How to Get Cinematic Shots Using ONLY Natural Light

Try to put your actor behind bright spots. Same as in this shot. As you can see, we have really dark feeling, but because I'm around the window,
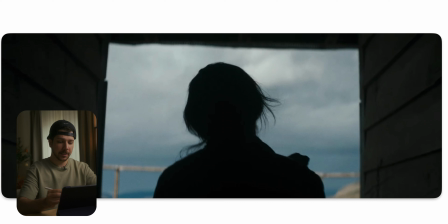I still pop and get separated even without a backlight. Here's another example, like I said before, keep your highlights. It's not bad if your actor is in a silhouette shape.
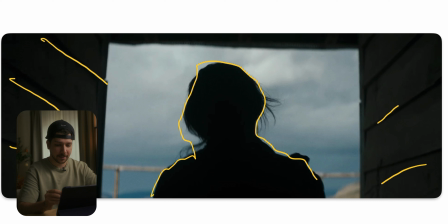Also, when you're outside and have no light to bring his shape in, try to frame your shot a little bit better. Here it's literally you put your actor in a frame with leading lines.
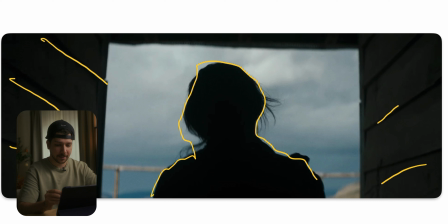All these little aspects help the audience lead the view with all these techniques that the people will look where you want them to look. And I have often the feeling people are really scared of silhouettes, making their actor really dark.
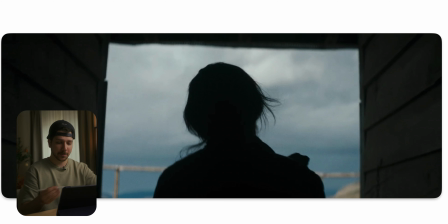but it's a technique they use a lot of commercials, movies, and so your actors really, really dark most of the time.
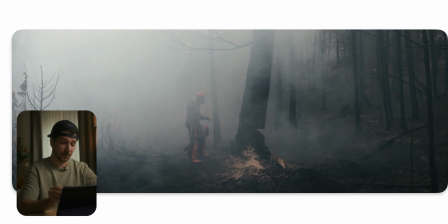Another nice thing you can do is fog. Fog in your outdoor atmosphere gives a lot of emotions and depths into the frame. You know, here's through great fog like this, it's not done with a hazer.
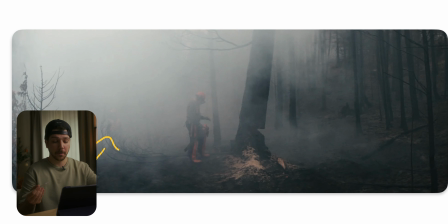You really need a big fog machine or more than one fog machine on a generator to create this outdoor. But when you have the opportunity to do it, try it. It really gives a lot more character. Even in bright daylight,
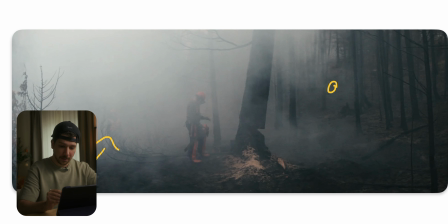you have a couple walking through the woods when you like this and you have your sun coming from here. It's a really bright, shiny day. When you then add a little bit of smoke so that you get this nice sun rails and the deepness lifts a little bit,
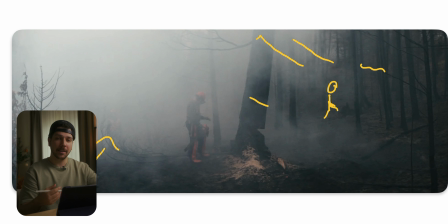the shadows, you get a lot more interesting shot, and it also feels more full. It's not as empty like you're just a dude with the camera. You're really pushing the image and making it more unique,
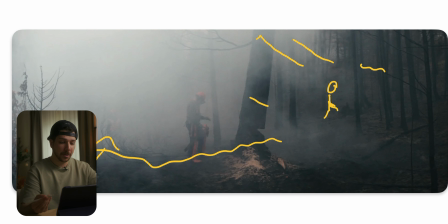because this kind of face is something interesting for people, because that's not something we see in our usual life.
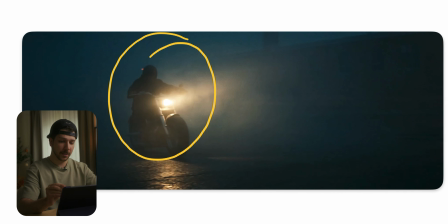This motorcycle scene is the next scene I want to talk with you, and I would shoot something like this. You want to make the bigger area with your white balance, the correct color. So I would choose a really high white balance to get this deep
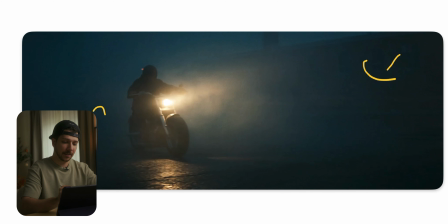blue color across the frame that would make this color a bit more neutral. But for me, I think it looks better to make something neutral, more warm than cold.
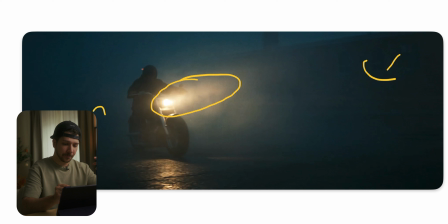So, and the area is also bigger. So I would consider, because when you're just shooting on the right balance, this would be warm and this would be neutral, or the other way around. I would always choose the bigger area to prioritize my white balance to get the correct color,
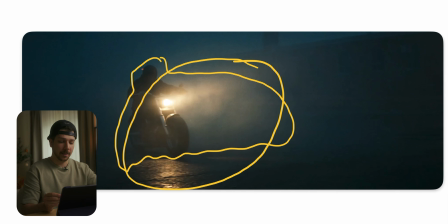and then would probably do a mask in DaVinci and put a little bit more warm color into it. When you're working on RAW and with a good camera, a good codec, working linear color space, you get a nice clear result without a lot of artifacts, and it will look really natural.
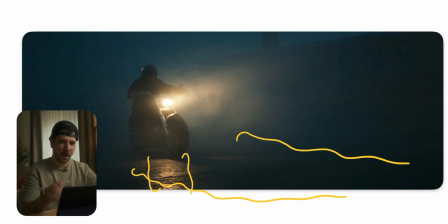And as you can see here, also how dark the image is. Like here, such a huge vignette, there is no information at all, which also is not bad.
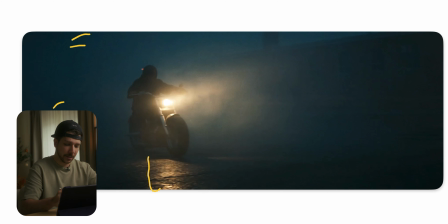You don't need all of the time all information. It helps, but what's the most important thing in this image? Him. Is there something else interesting in this shot? No. So you don't need all the stuff. You only want to see your motorcycle, the driver, and the energy that gives the scene.
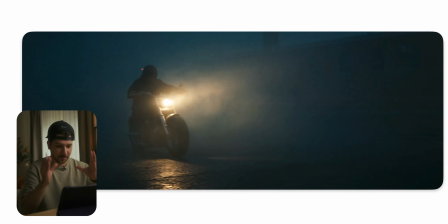And with this huge vignette, we really get put into the scenery and we focus a lot more at this motorcycle. If you like more cinematography breakdowns, I really would appreciate if you subscribe to the channel. My name is Marco Bagnoli and we'll see you next time.